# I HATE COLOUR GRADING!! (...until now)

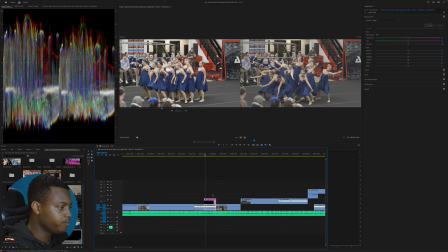Put this over the clip that I want to work on. Now, in the adjustment layer, I can create. First thing to do is to put a LUT over the top of it. I can actually put here, this is what LUT means.
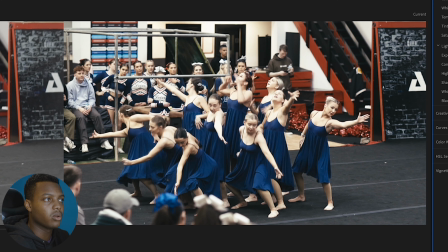So you can start by putting a LUT directly over the file, and then that will change the colors and that will affect everything from the start.
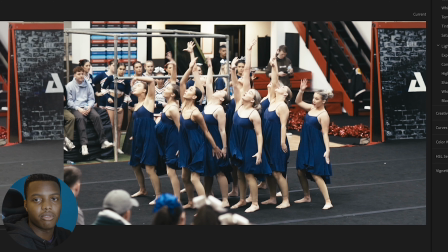So if I wanted to get it more like the gritty cinematic video that was being shown later, that's the contrast we've got.
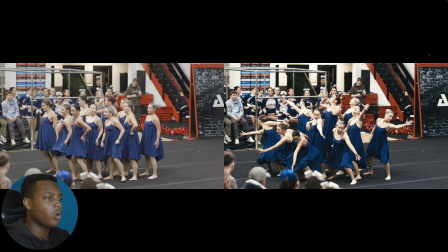So now if we look at the difference between the two, we can see one's got such crispy color that's coming out of it. Like the blues are more like what I'm wanting to get out of the original video.
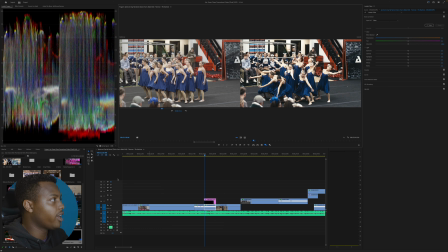However, there's more clippings in the highlights, and you can actually see that here where it goes over 100 in some cases,
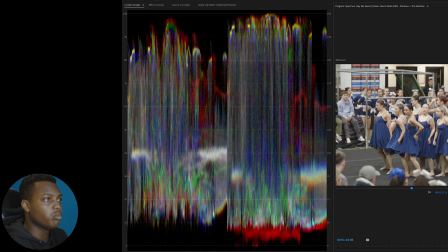which means that the highlights are way too bright in this image.
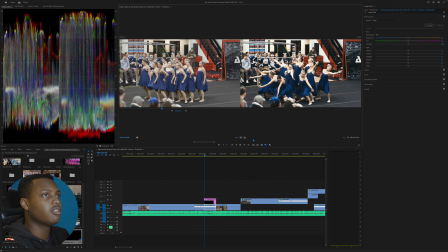So then what we do is I then won't put a lot here for basic correction,
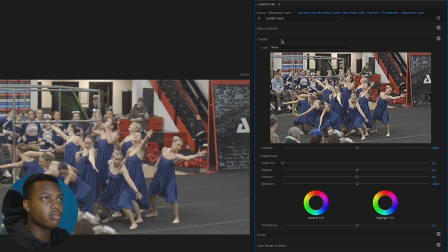but instead for creative, I will then put a look here.
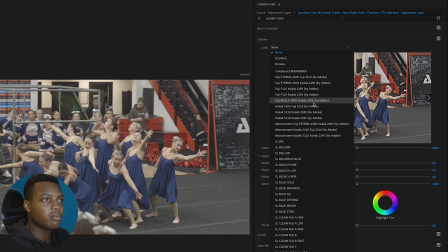And the ones that I like to use is mainly these Kodak ones, SL Gold Rush low dynamic range.
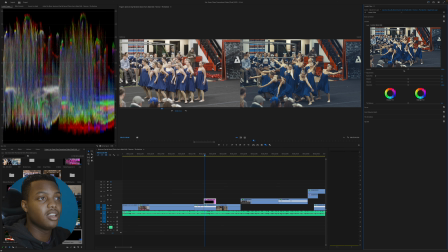So if we go for the high dynamic range one. So then the next thing is you can adjust how much of the LUT is actually being applied here.
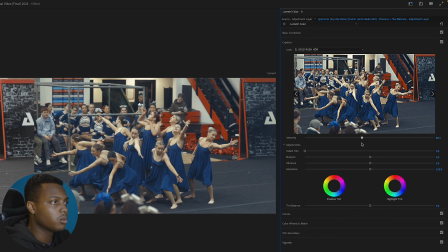So let's put it about 80. I think that'll be good. So we'll put it here. So then the next thing that we'll do, basic color correction.
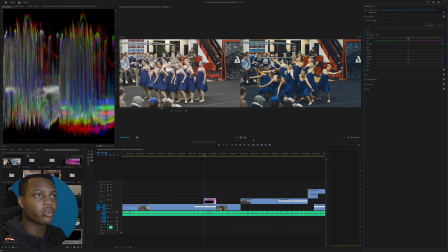So now we get to do the easier part, which is just fiddling around with the sliders. So for instance, I want things to be much more blue.
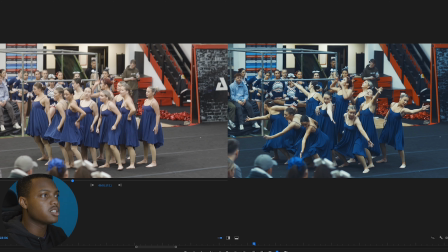But I feel like the scene is kind of gritty and dark now.
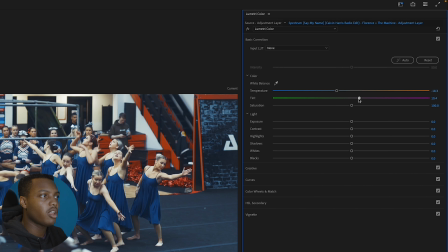So one thing that we can do is we can affect which color is in the rest of the tones.
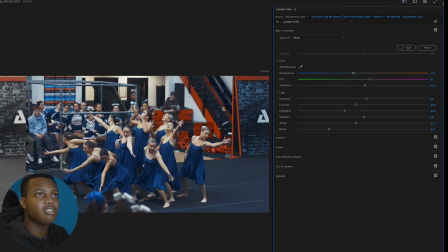We can then change this here. But now you can see such a clear difference and how we went from
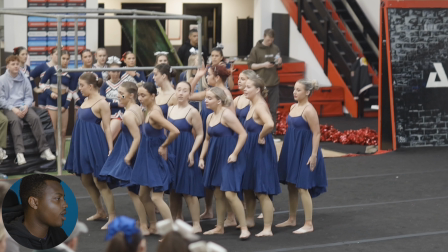this scene on the left, you have a very washed out image.
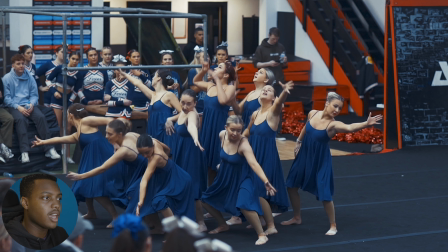But with this one on the right, it fits a lot more into the style that we're going for. It's much more cinematic as well. And the tones in the oranges on the skin don't look as prominent.
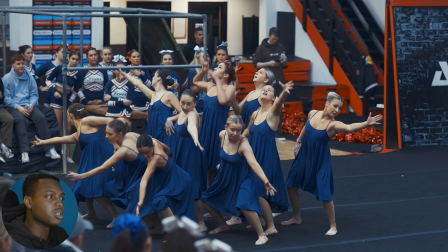They don't look as distracting. You really focus a lot more on the blues because the blues are being accented so much on this right frame.
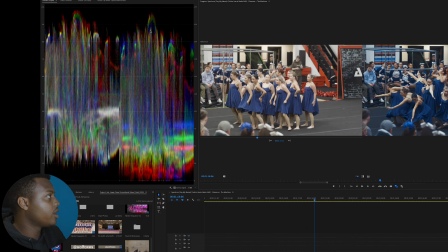Now you can see on the left as well that the scope is a lot wider. I know I'm probably explaining this in a way that's not the most, I want to say amateur friendly, but I feel like there are things I could say that could probably help with me explaining this in a better way. Easiest way to explain it is, what story do you get? What vibe do you get from looking at these two images?
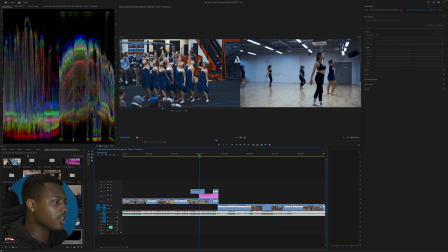It then all tells the same story. Then now I can play this clip again. And it matches, it goes together. It's impossible for everything to look good all at once, all the time. And that's fine, that's completely fine. Not everything is gonna be perfect. It's fine for things not to be perfect at the first instance. Like, you can make things look better, you can make things work. If you don't try, the same way I wasn't trying before, but have decided and have, you know, done a lot of things now to make sure that I am actually trying to get to what I'm trying to get to. It works. You just gotta keep working hard. And if you don't, someone else is gonna do it and be at the position you wanna be at. Who can you blame but yourself? Anyways, I think that's been more than enough that I've said for this whole thing. And I've probably run out of space of both the screen recording as well as the space for shooting this audio and this video being recorded. I guess at the end of the day, if you just want to get out there and create, absolutely can. There's nothing stopping you. There's no one stopping you. Go get what you want to get done, whether it's color grading, anything. All I'm trying to show you is detailed progress of being at somewhere that's not great. I know a lot of people think I'm talented with my art. Nah, I just worked hard. But I'm not going to dismiss, you know, what I've been given, whether it's a gift or not. Wait, gotta wrap this up. Thanks guys for watching. Subscribe to the channel and make sure you turn on the notification bell.